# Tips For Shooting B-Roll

Wow, I've not done this for a while. Hello and welcome to the video. If you're new around here, then I like to do tips, tutorials, reviews, and some questionable vlogs. Now in this video, we're going to talk about how to capture my type of B-roll.
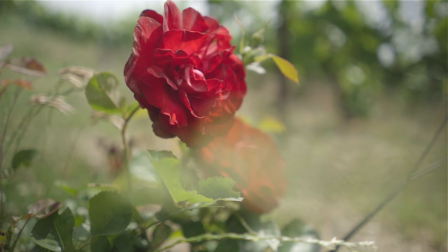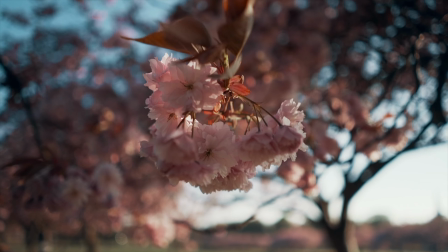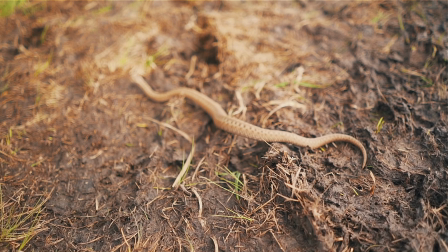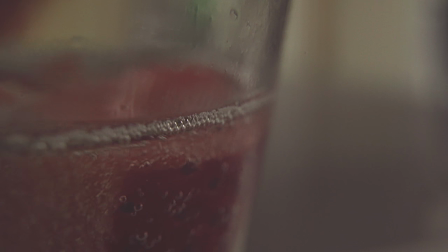So what is B-roll? B-roll is the footage that you lay on top of your main footage to either prove a point or footage that you use to tell the story better. So let's get on with the video. First thing we'll talk about is gear. Lenses, number one. Whether you use wide lenses, long lenses, what you want to catch my type of B-roll is a lens with a shallow depth of field. So you want there to be a lens that opens nice and wide.
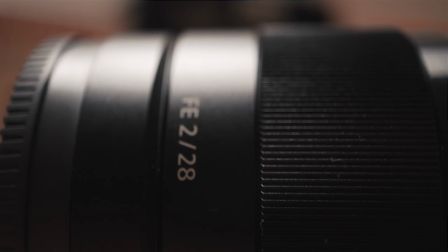My favorite at the moment is my 28mm f2, and that way you get a nice blur between the subject and the background. To keep your aperture nice and wide, you might overexpose your shots. So what I would suggest is using an ND filter. Now, cheap ND filters are absolutely fine in my opinion. I've got a video on this linked above. Next is a gimbal. I really like to use a gimbal.
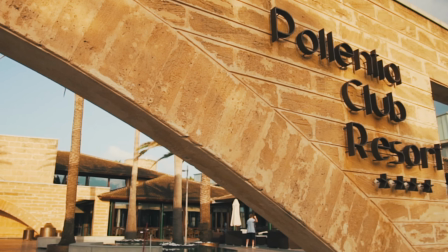All the different shots you can get from that, the panning shots, the rotating shots, the circular shots, the straight lines.
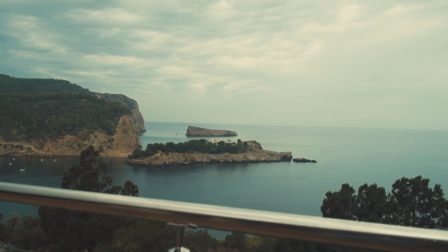I just love how a gimbal looks. If you can't afford a gimbal, then don't worry about that. Just go handheld. And that moves me on to frame rates. So I like to shoot in the highest frame rate possible, and that way when you slow it down, it looks more cinematic, but also it takes away those jitters, any sort of bumps in the video.
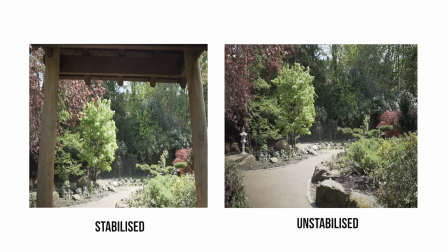You can also stabilize in post if it's a little bit shaky. A drone. I always like to use a drone.
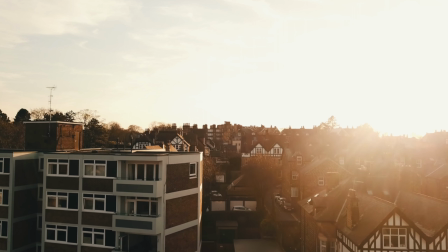It gives a different perspective to you just being on the ground. Tip on drone shots.
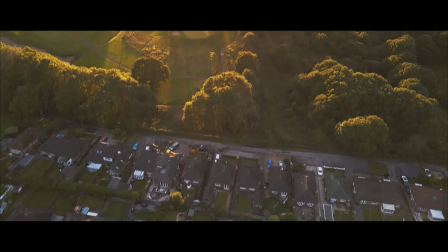There are obviously loads of different types of drone shots, and you want to do all the sort of panning and moving around and all that good stuff.
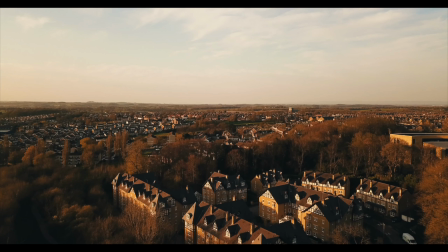But if you're new, just stick to straight lines. Either go really high or go really close. Obviously be careful. What I would also say to do is stay in that straight line.
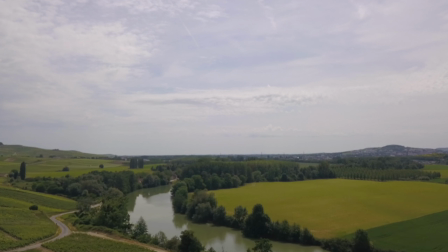Keep going with that shot in that straight line for at least 10 seconds. The amount of times that I've pulled back in post, had a look at the flight that I've just had,
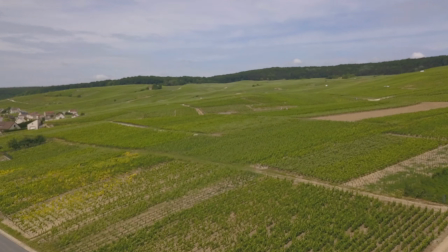and if I just left that flying to go for a little bit longer, then the shot would have looked great. It's also really good for an opening shot, a wide opening shot, which leads me on to the different types of shots.
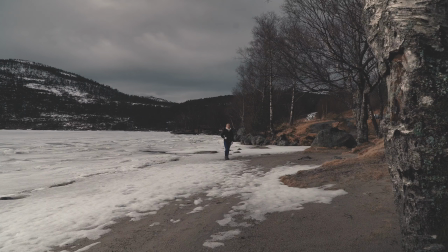You want to use a variety of different types of shots, so wide establishing shots, medium shots, and then close in shots. Now, if you want to get really close but you haven't got a macro lens, then these are extension tubes. They're just really cheap off Amazon. They're absolutely brilliant. You just stick them on your normal lens and it allows you to get a lot closer to the subject.
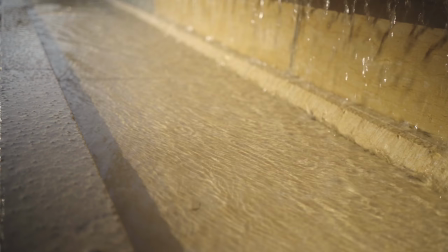Different types of shots as well. I also just like handheld shots and static shots just sat there on a tripod. You can also in post add a little bit of movement into a shot.
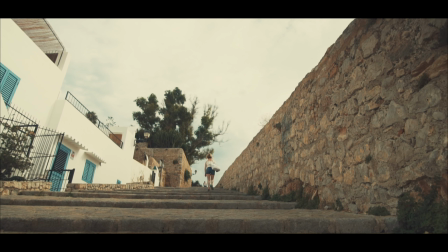So you could crop in and use it as a panning shot, or you could Ken Burns in. Loads of different options. Another one I like to do is make sure that your highlights don't blow out. So expose for the highlights. Now that can either give a really pleasing image, or you can make your subjects dark so that it looks like they're silhouette.
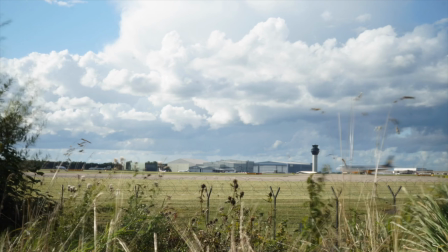I also really like that look. Time lapses. Time lapses are brilliant to show the passage of time, or also day to night, that kind of thing. Next is to shoot in a flat picture profile. So whether your camera has S-Log or whether it has one of the cine settings, or if it doesn't, just try to desaturate and pull the sharpness down as much as you possibly can. That way it gives you more movement when you are in the editing and you want to change the colors on the grade.